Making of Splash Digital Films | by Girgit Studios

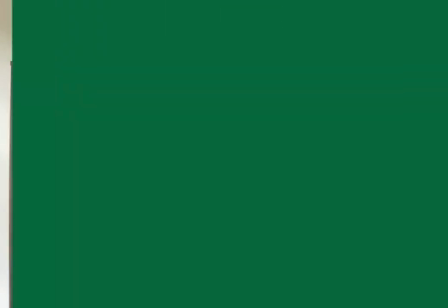(4:01)
The insights from these HCD sessions helped us narrow down on various decisions like the storytelling styles, the characters, the genres, etc.
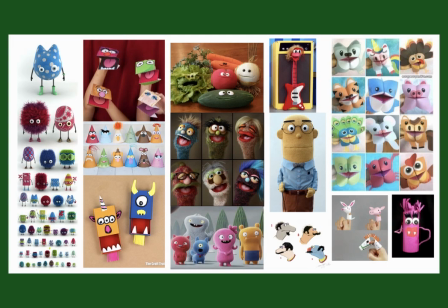(4:10)
So for the junior age group, we decided to go with Muppets with some poems and songs to make the content memorable and fun for them.
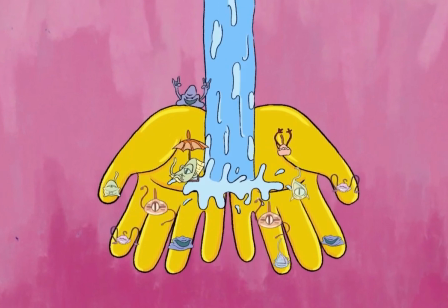(4:18)
And we also thought of using some animations and motion graphics to reinforce on the important communications. We had never worked with Muppets in the past, but we are Girgits. So we adapt, we learned, and we evolve.
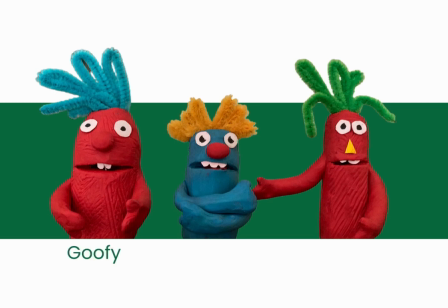(4:32)
Avinash suggested we use a trio of Muppet characters like a goofy one, a shaky one, and a know-it-all. So this archetypal combination of characters will allow us a lot of possibilities in storytelling.
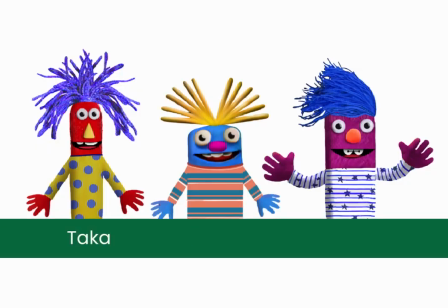(4:45)
To add some fun, I suggested we name them Taka, Naka, Dhim, which are like popular rhythm names in Bengali kids.
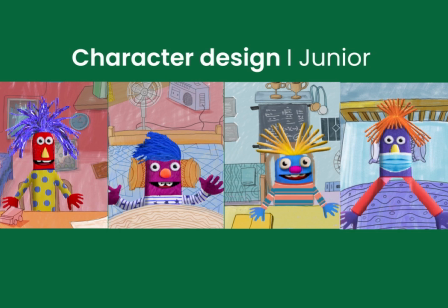(4:53)
So the Muppets were designed to look abstract and as removed from human likeness as possible, so that the same set of Muppets can find acceptance in the kids of both Kolkata and Ethiopia.
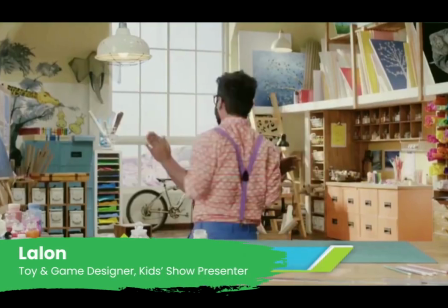(5:06)
Lalon, who is an experienced toy and game designer and a kids show presenter, led the story development and the Muppets development.
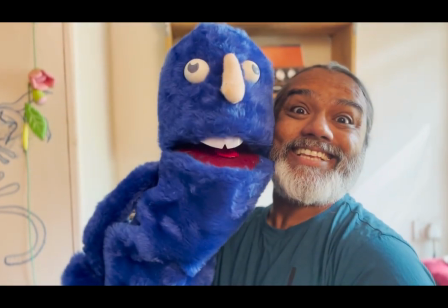(5:14)
Lalon had his own experience of working with Muppets. So he explored various materials, used their tactile qualities,
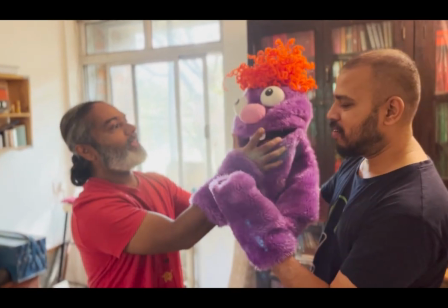(5:22)
and took some liberties to finally make the Muppets that the children loved.
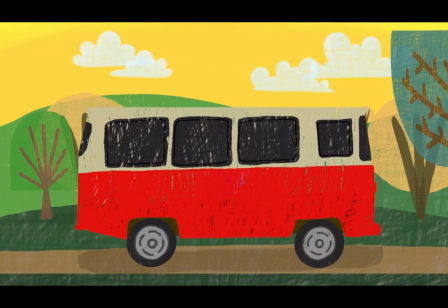(5:27)
So we developed some relatable scenarios and some hilarious conversations between the characters Taka, Naka, and Dhim. Suranjana translated them for us in Bangla, and she weaved in the important informational bits into beautiful poems and songs which were inspired from the pure nonsensical genre and classical kids literature that we found was popular in the kids.
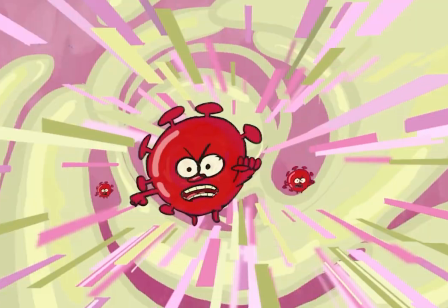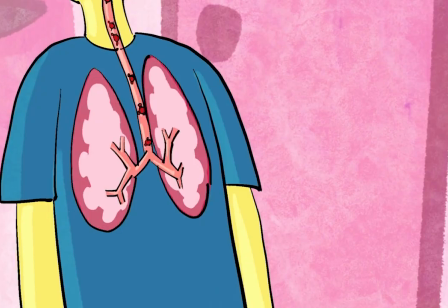We scouted hard and found some amazing voice actors. Two of them were actually kids who did a great job with the voice acting for the characters.
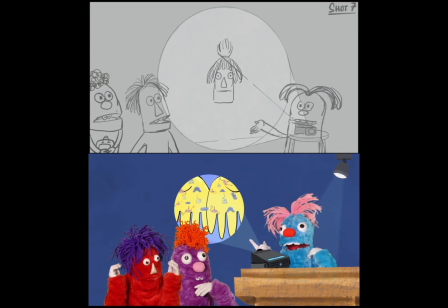(6:11)
So we had to storyboard the films, keeping in mind the constraints of working with Muppets.
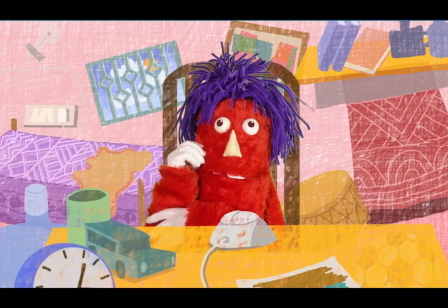(6:17)
Also, the backgrounds that we designed were made to look like crayon-made drawings by children.
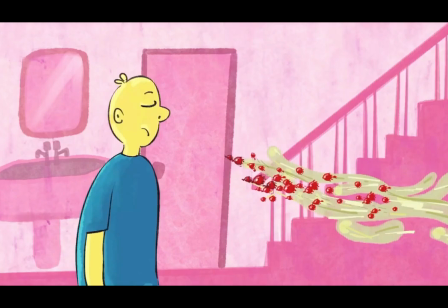(6:25)
The characters in the motion graphics and animations were styled to look like emojis, which are understood universally. So at the end of the day, the only thing that needed Ethiopian adaptation were mainly the on-screen texts.
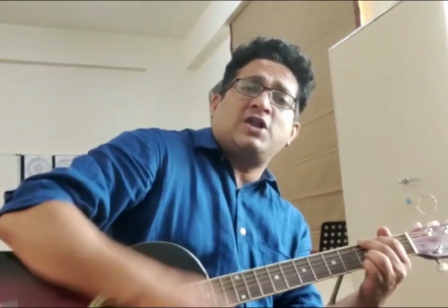(6:44)
The final magic was sprinkled when Shayok Banerjee added his music and amazing compositions to the songs.
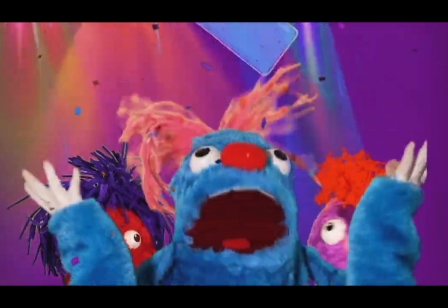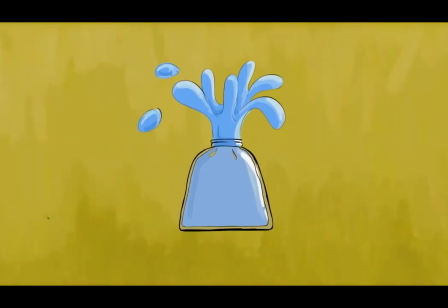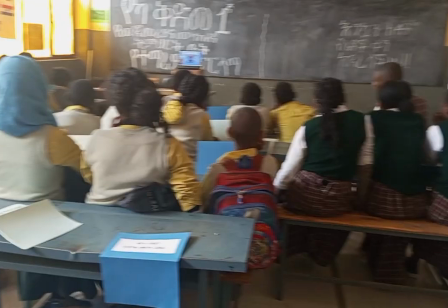(7:02)
So before heading out for production, we made sure we did a couple of more rounds of HCD sessions with the children. We showed them the animatics, the character designs, recorded their feedbacks, checked whether they are getting the messaging or not, and then made some more tweaks in the storytelling, in the dialogues, and made sure that the content is bang on.
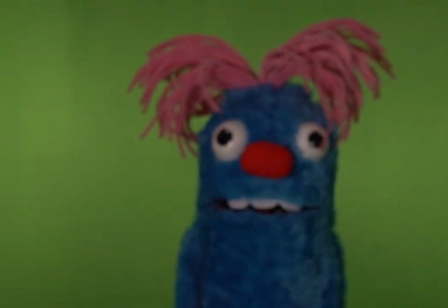(7:23)
We had an intense week of shooting schedule, and we thoroughly enjoyed Muppeteering for the first time.
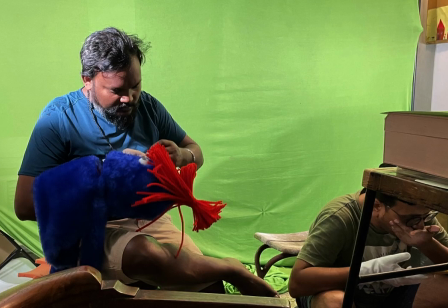(7:29)
The Muppets were shot against green screen, and the animations and motion graphics were later on added in post-production.
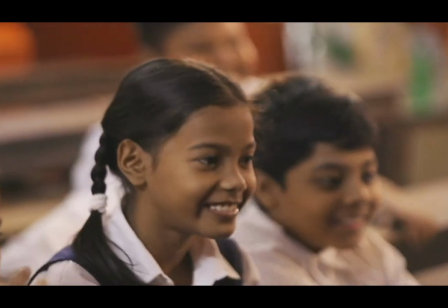(7:35)
So all this pure joy of creating these films reflects in the eyes of the children who thoroughly enjoy the films.
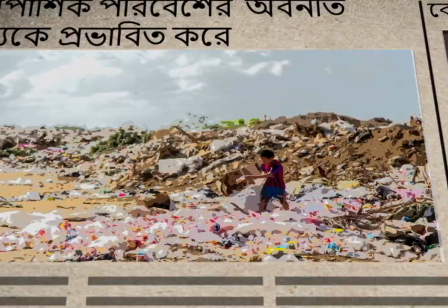(7:42)
During the HCD, we found that the senior kids were quite aware about the social issues and they wanted to make a difference. And they especially had a fascination towards the sci-fi genre. So we thought of a premise of time travel where a teacher from the future comes to our present times looking for a team of
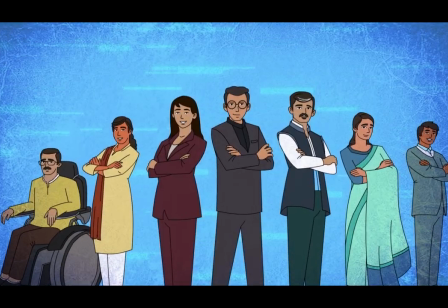(8:01)
motivated students who she would coach to become the leaders of tomorrow.
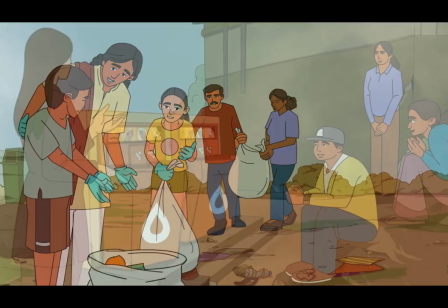(8:06)
And that's how she will ensure a bright future.